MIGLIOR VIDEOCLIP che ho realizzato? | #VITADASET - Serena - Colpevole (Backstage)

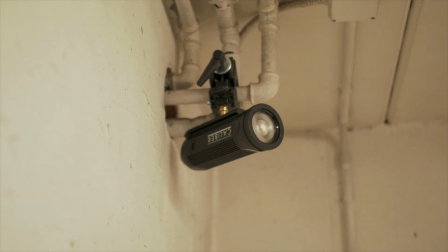Queste luci sono veramente una bomba perché sono piccolissime,
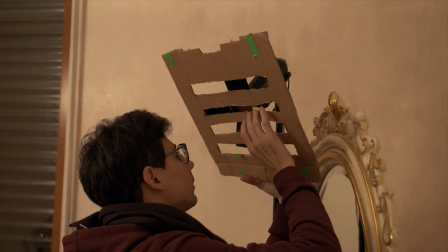possono essere nascoste ovunque e in alcune situazioni possono essere utilizzate in modo molto tagliente per fare delle cose stra fighe.
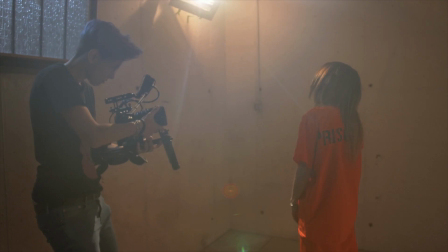Infatti c'è stato il momento in cui abbiamo realizzato la finta finestra da cui arrivava questo sole che colpiva in faccia Serena, che poi si girava.
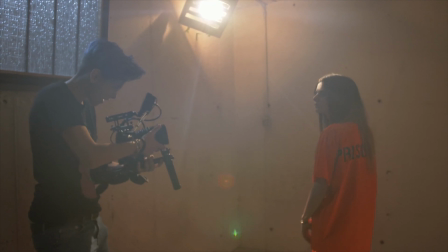È forse una delle inquadrature più belle per quanto mi riguarda di tutto quanto il videoclip,
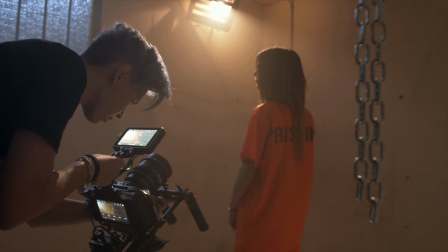e l'abbiamo realizzata con un unico caliber piazzato dall'alto con
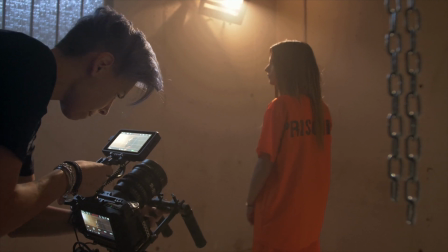del cartone che andava a simulare effettivamente le grate della prigione. Figo, molto molto figo. Parleremo di questi caliber prossimamente qui sul canale perché mi sto trovando veramente da Dio. In descrizione comunque vi lascio il codice sconto per poterli acquistare da Trans Audio Video, perché regà, sono la svolta. Ve l'ho detto all'inizio, ad oggi questo secondo me è uno dei miei migliori videoclip,
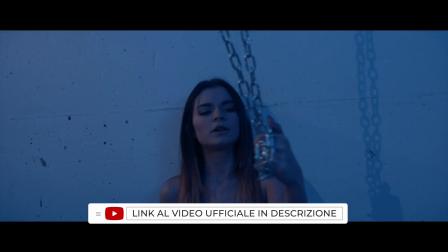perché veramente non c'è una cosa che non mi piaccia ancora oggi, a distanza di più di un mese che il video l'abbiamo girato,
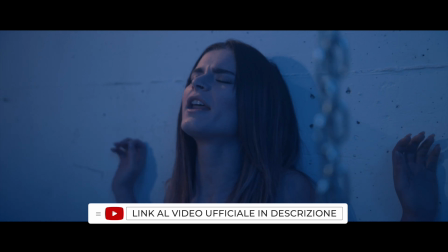che poi è uscito.
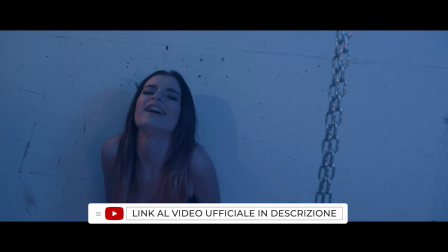Ero già molto contenta sul set e poi quando sono tornata a Milano, che ho cominciato a vedere le riprese, che ho iniziato a fare il montaggio, lo sono stata ancora di più. Dal lato montaggio effettivamente non c'è molto da dire, perché è un montaggio molto molto basic, c'è giusto qualche speed ramp ogni tanto, ma neanche così tanti, perché comunque non ce n'era bisogno.
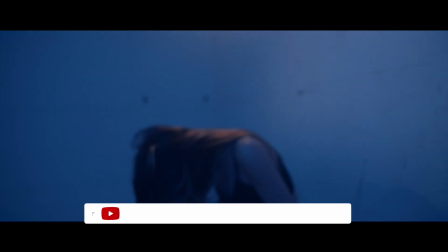Ho lavorato tanto di movimenti di camera, che vi ho detto, a volte erano molto statici, ma in alcuni casi erano molto dinamici,
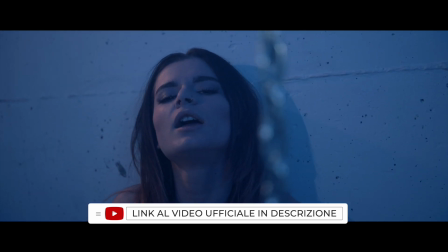per creare appunto questa micro pazzia che volevo inserire in alcuni punti.
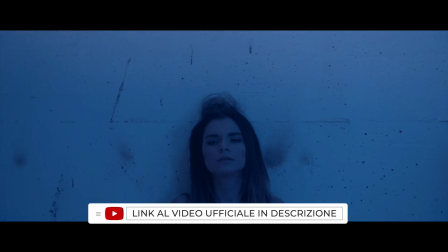E quindi dal punto di vista dell'editing non ho fatto chissà che cosa.
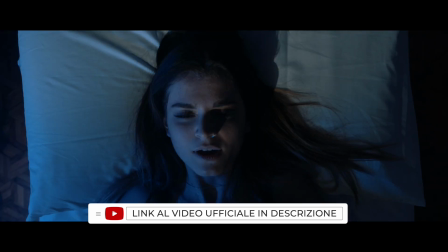Anche a livello di color, considerando che avevamo una buonissima fotografia già in ripresa, ho fatto veramente pochissimo. Ho giusto virato a volte il blu più verso un blu che preferivo rispetto a quello che poi avevamo deciso sul set, perché poi comunque sul montaggio, riguardandolo, facendo dei test sui vari monitor, sui vari dispositivi, era meglio avere quel tipo di blu. E fondamentalmente è veramente soltanto questo. C'è stata più una grande preproduzione, organizzazione, dettagli curati effettivamente sul set, che
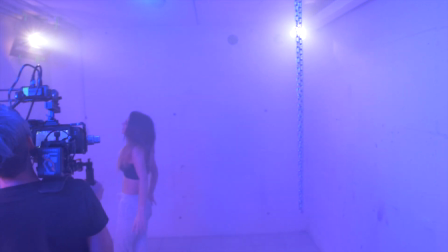quanto lavoro poi ci sia stato dopo.
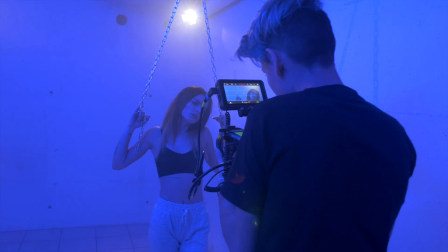Sul montaggio veramente ho fatto poco e l'ho consegnato in pochissimo tempo, subito dopo che l'avevamo girato. Quindi ragazzi, io spero che il video vi sia piaciuto, fatemi sapere con un bel commento qui sotto se il videoclip vi è piaciuto, perché io continuo ad essere davvero contenta. Mi raccomando, lasciate un bel mi piace, condividete il video con i vostri amici videomaker e iscrivetevi al canale attivando la campanellina, così rimarrete aggiornati su tutti quanti i prossimi video che realizzerò. E io come ultima cosa vi ricordo che noi ci vediamo prestissimo in un nuovo video, sempre qui su YouTube con me, Dalilu, ciao!
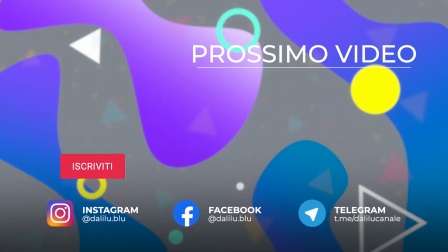Sono colpevole di